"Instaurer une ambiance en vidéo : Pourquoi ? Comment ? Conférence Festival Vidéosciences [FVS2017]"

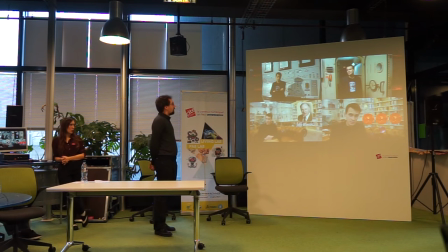33:11 Yes. Voilà. Donc, niveau cadre, la plupart des youtubeurs débutants.
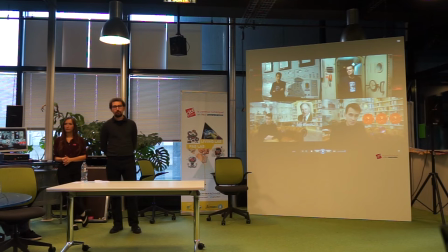33:20 Oui, ou même, de toute façon, vous allez souvent faire du facecam.
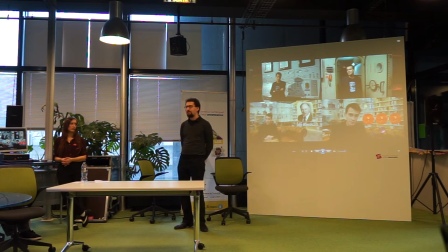33:23 Vous allez être face à votre caméra et vous avez différentes façons de vous placer dans le cadre.
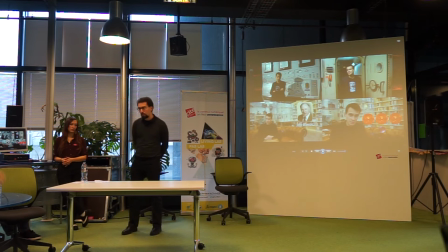33:30 Couramment, ce qui se fait, c'est plutôt amateur, c'est se mettre au centre. Ça a plusieurs inconvénients, c'est-à-dire que vous êtes directement en face, vous avez l'espace vide à droite et à gauche.
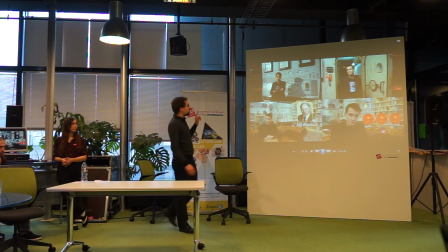33:42 C'est difficile d'habiller votre vidéo. À l'inverse, il va y avoir différentes zones où vous allez pouvoir vous placer dans votre vidéo pour l'habiller.
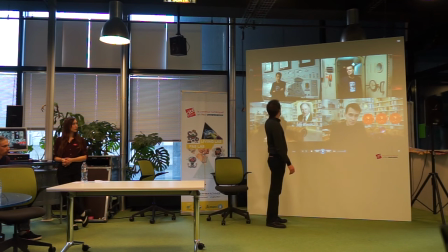33:51 Vous allez diviser votre écran en trois parties égales, un tiers, un tiers, un tiers.
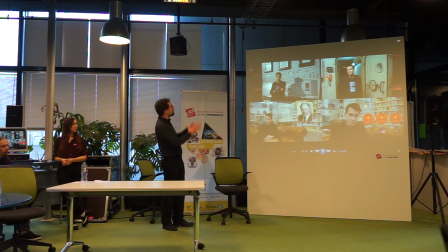33:59 Pensez au drapeau de la France, hein. Là, c'est simple à imaginer, et après vous allez vous placer sur chacune de ces bandes. Ça s'appelle les lignes de force. L'avantage, c'est que vous allez pouvoir vous mettre éventuellement légèrement de profil, ce qui donne tout de suite une autre allure.
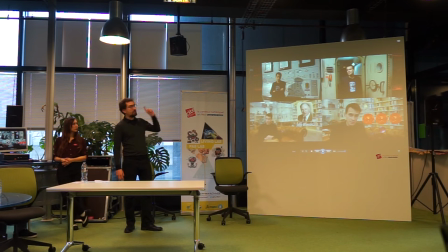34:17 Vous allez aussi pouvoir mettre des illustrations dans la partie qui est vide, qui est laissée disponible. Souvent, en plus, elles sont en 16/9, hein, c'est des vidéos, des trucs comme ça, donc ça prend de la place en largeur.
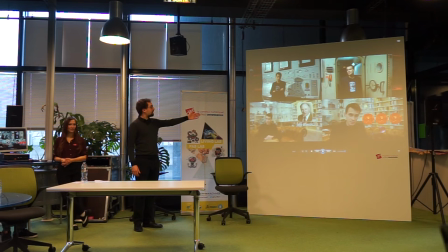34:29 Donc, bah voilà, vous faites ça. Ça vous permet d'avoir un peu plus de prestance et donc plus de place aussi pour les illustrations. Et du coup, en plus, si vous avez préparé exprès un décor, bah, ça laisse un peu d'espace aussi pour montrer votre décor et que vous ne soyez exactement pas en train de toujours cacher ce qu'il y a derrière vous. Si vous êtes embêté,
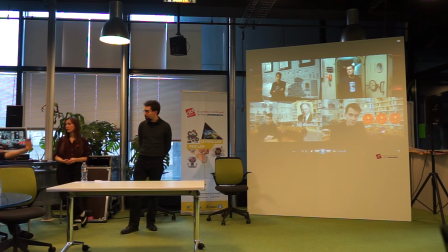34:48 c'est un peu dommage. Et après, vous pouvez également vous poser des questions du genre, est-ce que ça serait logique d'avoir exactement la caméra à mon niveau, ou est-ce que peut-être je peux la mettre un peu au-dessus ou en dessous,
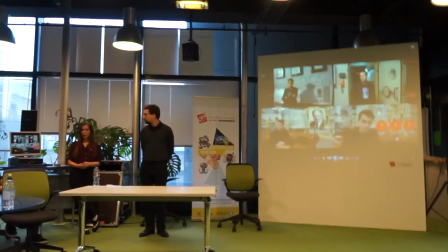34:57 comment est-ce que je la tiens, comment est-ce que je la place. Il y a plein de façons différentes de tenir une caméra et de la poser.
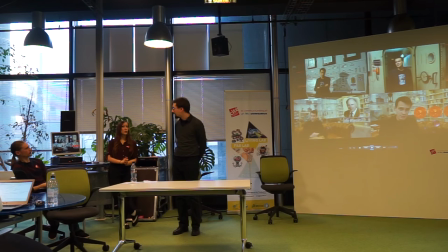35:02 Et là, on parle paradoxalement de la caméra quand elle est posée. Ouais. Alors, on peut aussi penser à des mouvements de caméra.
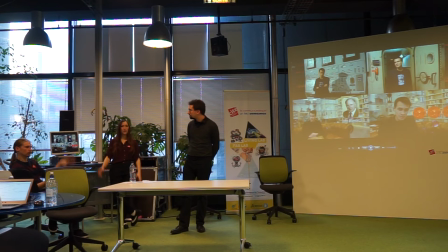35:06 On y revient encore, mais la France Chambier, ils ont pris ce parti pris d'avoir des mouvements de caméra qui créent aussi un truc très très différent. Ils ont des plans très fixes, ils ont des plans de mouvement qui ajoutent à leur ambiance. Et là, ouais, on a à nouveau des plans fixes à tout près droit, mais on peut aussi penser à faire un plan de travers comme celui que tu avais montré tout à l'heure.
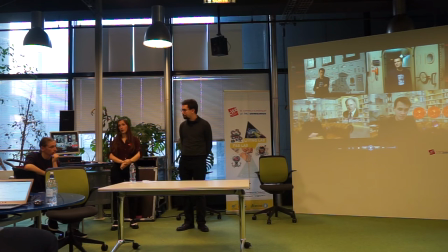35:26 En bas à gauche, oui. Qui était bleu, où justement on filme de côté, qui crée parfois une ambiance un petit peu soit dérangeante, soit mystérieuse, on a l'impression qu'on cache quelque chose qui va apparaître dans le champ, etc. Et qui est complètement différent d'une personne face cam qui explique quelque chose. Pareil, tu peux également alterner les valeurs de plan.
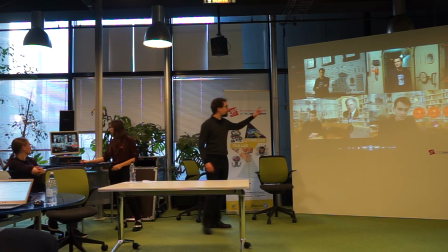35:45 C'est ça. En fait, ici, j'ai présenté un plan large à gauche et un plan rapproché à droite. Qui permet déjà, en fait, surtout de rythmer votre vidéo.
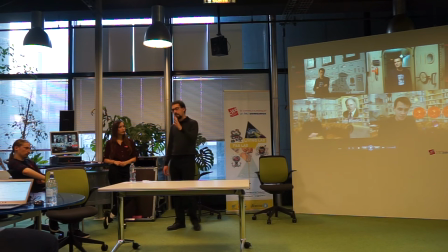35:58 L'avantage, c'est que bah, plutôt que d'avoir d'être face à la caméra et toujours de mettre des transitions ou de faire des cuts ou des fondus, vous allez pouvoir faire ça, cette technique qui va permettre de dynamiser le montage de façon certes artificielle,
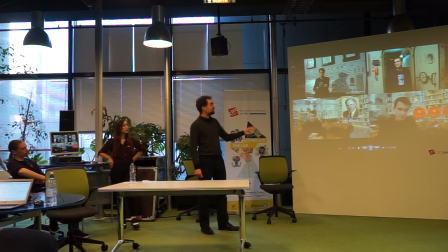36:16 mais après, oui, il suffit juste de garder l'angle que vous avez entre la personne et l'horizon, j'ai envie de dire. Vous vous rapprochez et voilà, vous avez fait une transition.
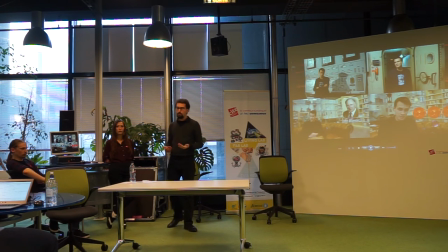36:27 Vous allez pouvoir avoir quelque chose qui soit un peu plus, qui soit certes très, très franc, très net, mais les transitions colorées ou très animées avec un cœur qui apparaît ou une page qui se tourne.
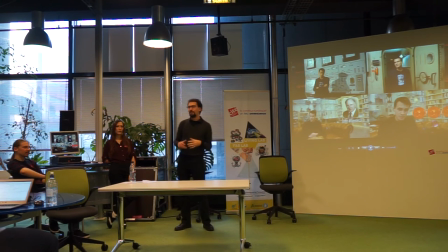36:42 Vous pouvez vous dire ah ouais ça fait plus chiadé et tout, non, vaut mieux rester sobre. Dites au revoir à Movie Maker s'il vous plaît et faire quelque chose de plus efficace, un côté un peu plus professionnel aussi, je pense, simplement
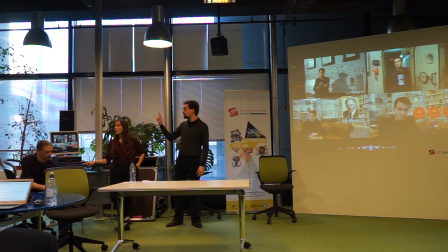37:00 d'avoir fait. Ah oui, par contre inconvénient de faire ces plans là en rapproché et serré, ça veut dire que à chaque fois vous devez garder le même cadre. Ce qui veut dire que, vu que vous alternez ces cadres, ces valeurs, vous allez devoir tourner votre épisode dans le désordre.
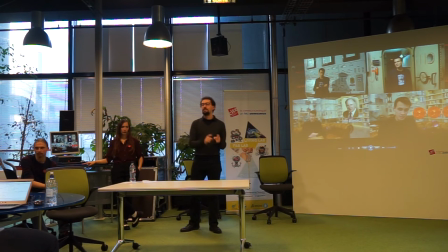37:17 Vous allez devoir numéroter vos plans et vous dire, alors, là on fait 1, 2, 2, 1, 2, 1. Bon, et ben, on va numéroter, vous prenez à chaque fois vos paragraphes, vous numérotez le 1, c'est fait, on passe au 1 suivant,
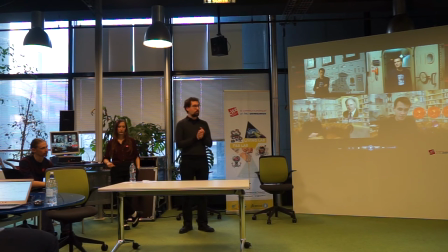37:34 qui est 3 plans après. Donc, il faut être un peu plus organisé. Vous pouvez organiser, voilà, vous pouvez oublier un plan, donc il faut juste vous organiser et y penser. Pensez aussi au faux raccord qu'il peut y avoir. Si d'un coup vous avez eu l'idée de, je sais pas, par exemple, d'enlever votre écharpe ou de prendre un objet, bah, faudrait y repenser.
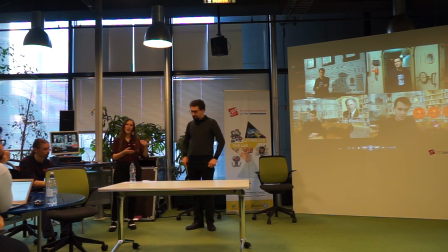37:52 Enfin, si vous avez l'idée au moment du tournage, y repenser après quand vous prenez l'autre valeur de plan et se dire, ah mince, maintenant j'ai un faux raccord, faut que j'y pense. Ah mince, j'ai mis mon bras à gauche et puis dans le plan d'après j'ai mis mon bras à droite. Et du coup ça fait plein de petits trucs parasites auxquels on est obligé de penser en plus,
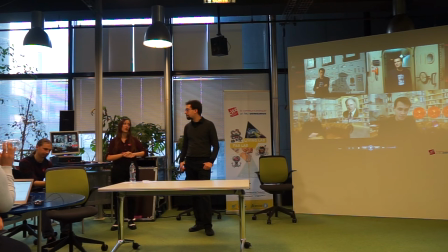38:07 qui peuvent, je pense, rajouter du stress quand on n'a pas l'habitude de les faire. Donc je pense que c'est beaucoup plus pratique à faire quand on est deux, ce genre de plan. Parce qu'on a, au moins, on a quelqu'un pour revérifier la caméra et dire « Attends, je revois l'image pour voir comment tu étais exactement et que tu reprennes la même position. » Quel bon essai. Mais qu'est-ce qu'on a fait ?
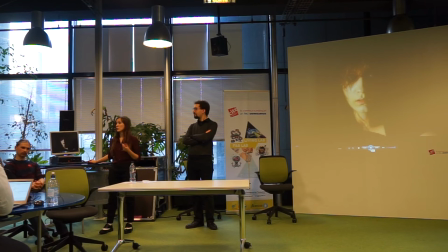38:25 Ben nous, voilà, nous on s'est dit, bah, comme on essaye d'avoir une ambiance un petit peu peur, etc., on a pensé à un film, on a pensé genre au projet Blair Witch, et on s'est dit, bah, tiens, on va le faire en face cam. Mais la caméra, elle tremble parce que je la tiens à la main. Que la menace l'ayant provoquée soit réelle ou non, la peur se manifeste souvent de la même façon.
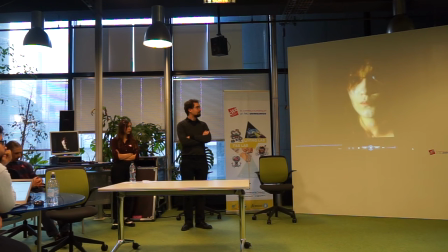38:45 Vous pensez peut-être que la peur, c'est juste dans la tête. Mais à la réponse psychologique s'ajoute la réaction physiologique.
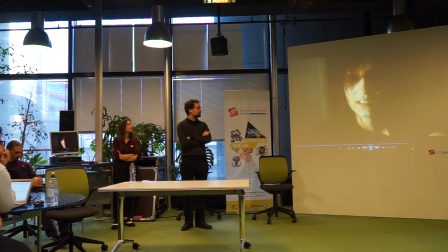39:00 L'amygdale s'active, les yeux s'écarquillent. La respiration et le rythme cardiaque s'accélèrent. Le corps se prépare à combattre. Ou à fuir.
L'étalonnage. Alors, on parlait tout à l'heure d'étalonnage et de couleurs. Et en fait, l'étalonnage, c'est l'étape en post-production. C'est-à-dire que quand on prépare avant et quand on tourne, on utilise des lumières et tout pour éclairer différemment. Mais après, une fois qu'on a fini de tourner la vidéo, on va un peu accentuer ça ou corriger. Alors attention, le but du jeu, c'est pas de réparer les dégâts. Si vous avez mal éclairé votre vidéo de base et qu'elle est dégueulasse et qu'elle, enfin, vous pouvez pas sauver les meubles. Si vous avez une vidéo trop sombre, vous pouvez pas augmenter la luminosité magiquement régler les problèmes. Du coup, ouais, justement, c'est peut-être un truc auquel il faut penser, même si vous voulez faire une vidéo sombre, de penser à bien éclairer, quitte à baisser la luminosité après en post-production. Voilà. Ce sera beaucoup plus simple de faire ça qu'à l'inverse, de dire mince, c'est pas assez éclairé et là, vous pouvez pas le rattraper. Voilà. Et du coup, ensuite, l'étalonnage, en plus d'ajuster les différentes prises au montage, ça va également permettre de donner une sorte de couleur, une sorte d'ambiance. Je fais un petit geste avec mes mains, mais enfin, vous comprenez l'idée. C'est, si vous regardez un western au Mexique, en général, vous allez remarquer, les couleurs sont toujours un peu orange. Quand vous regardez Matrix, quand ils sont dans la Matrix, ils sont un peu verts. Si vous faites un truc joyeux et rigolo, il va souvent y avoir des couleurs vives. Alors qu'à l'inverse, si vous faites un truc sombre et déprimé, ça va être, les couleurs vont être beaucoup plus ternes. Donc comme ça, en ajustant différentes couleurs, la luminosité, les contrastes, vous allez vraiment pouvoir donner...
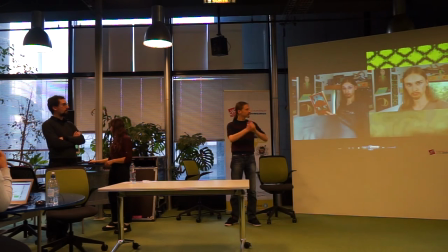40:47 vous allez vraiment pouvoir donner différentes atmosphères.
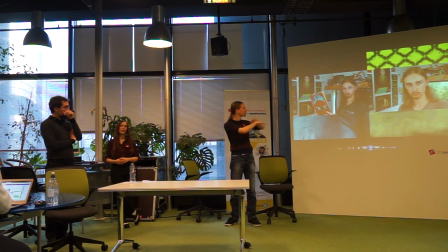40:51 Là, c'est le même cadre, j'ai la même tronche, c'est le même décor, c'est le même truc, mais on a du bleu, on a du vert. Vous savez peut-être pas de quoi parlent ces deux vidéos, mais il y en a une qui est bleue, il y en a une qui est verte. C'est pas pareil, c'est déjà des univers complètement différents, alors que l'image de base, c'est la même, en vrai.
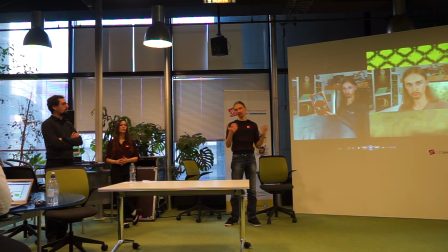41:09 Et du coup, oui, la couleur, c'est quelque chose de très signifiant. Ça va être un des vecteurs d'émotion qui est très subtil, bien évidemment, faut pas en abuser. Hein. Vous mettez pas en couleur... Vous pouvez mettre un filtre rose et voilà. Dire « Regardez, je fais l'amour !» Voilà, mais... C'était peut-être pas le meilleur...